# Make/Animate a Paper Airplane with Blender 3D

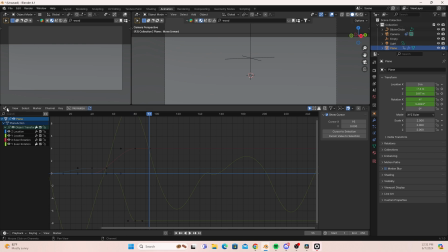So now we're going to preview everything, just speed it up just so the airplane looks like it's zipping through.
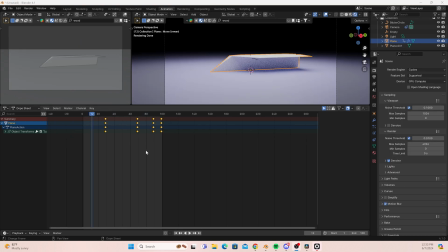Okay, now that we have that, I've applied like a basic gradient texture to our airplane just to simulate like pieces of line paper. And then we're going to just drag all those keyframes we previously created to the end of our timeline.
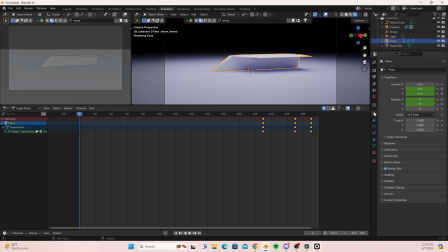Now we're just going to go through here, we're going to edit all of our shape keys and have it come all together, so that way we can fold this paper airplane up and have some fun.
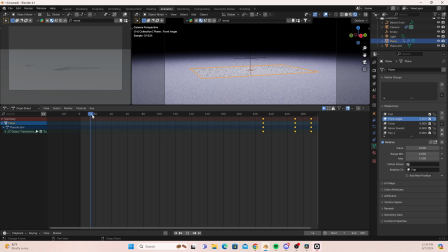Okay, first we're gonna have that front angle kind of lean in. So we're just gonna add a keyframe. I'm gonna just adjust my
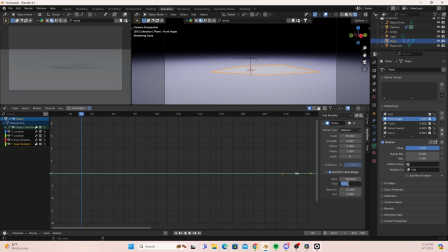y-axis noise modifier so that way it starts after the paper airplane's folded up, so that way it doesn't interfere what I'm trying to do here.
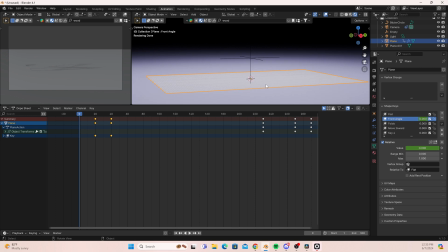So I'm just gonna have it fold up, and here you can see our piece of paper is clipping with the actual plane that I'm using. So what I'm going to do is I'm going to find the
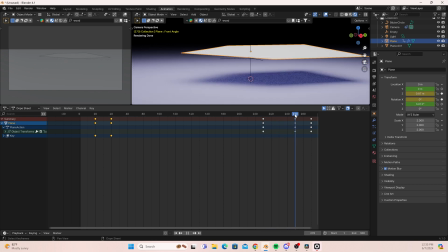keyframe with the z-axis that I previously created, and I'm going to actually raise that keyframe up just a little bit here.
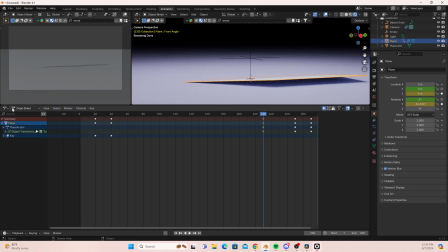I'm just going to raise the value just a little bit so it kind of has a little bit of a hover to it. So that way we go. And here you could also do this using your delta transformations if you wanted to.
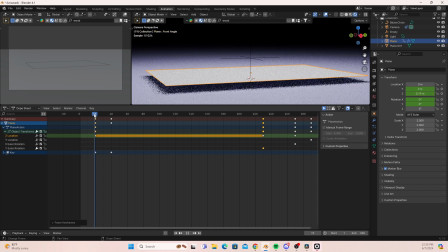Put that on 0. Then it raises up, and then it folds in, and then I really like to have 10 frames between each one of these shape keys so that way the audience can anticipate the movement a little bit better.
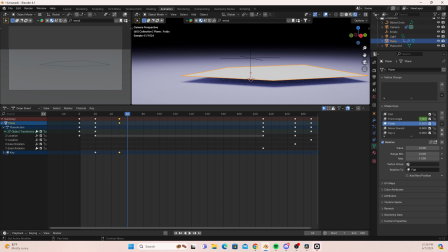I just find it works for me, and I like the look of it, but as I said, play around, have fun with it. Find your voice here and kind of play around and just do you.
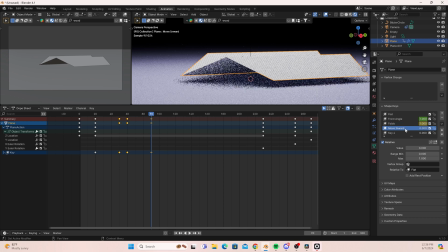See it folding up really nicely now, so we're just going to add our last wings up keyframe, and this will get what we're looking for.
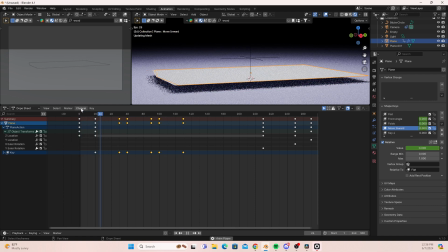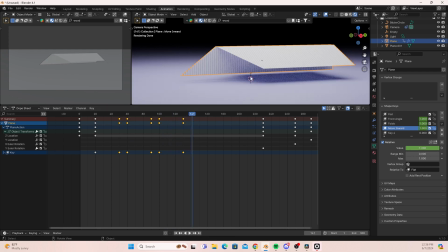There we go, the wings are folded up, so now we're just going to adjust those final keyframes,
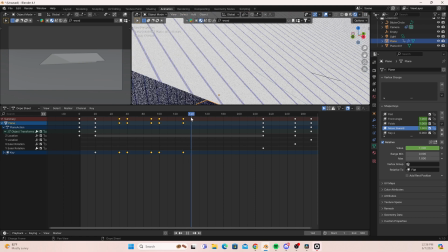pull them in a little bit just to make it one fluid movement, and now we're going to preview it.
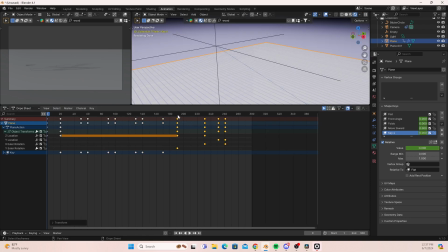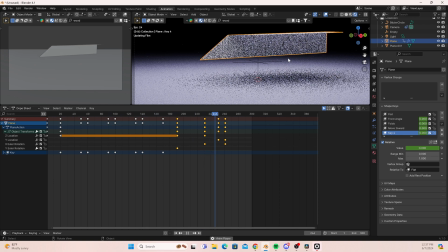And here we're just going to adjust our graph editor just a little bit more because
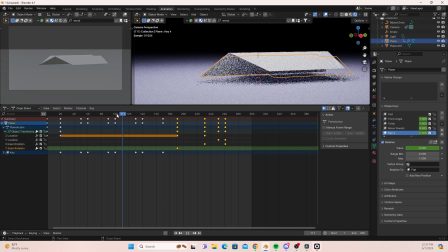I like that it's kind of like a simulated wind effect with the plane, and it's a little bit too strong,
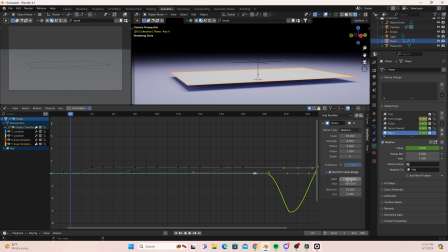so we're just going to adjust the strength to 0.2. Let's do 0.1, just looking at everything. So it just seems like it's it's moving just a little bit slowly. I really like that kind of look. And there we go. That's our final animation.
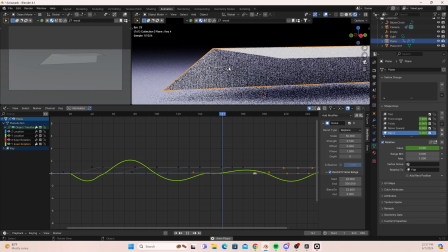Thank you guys for watching. Feel free to subscribe for more.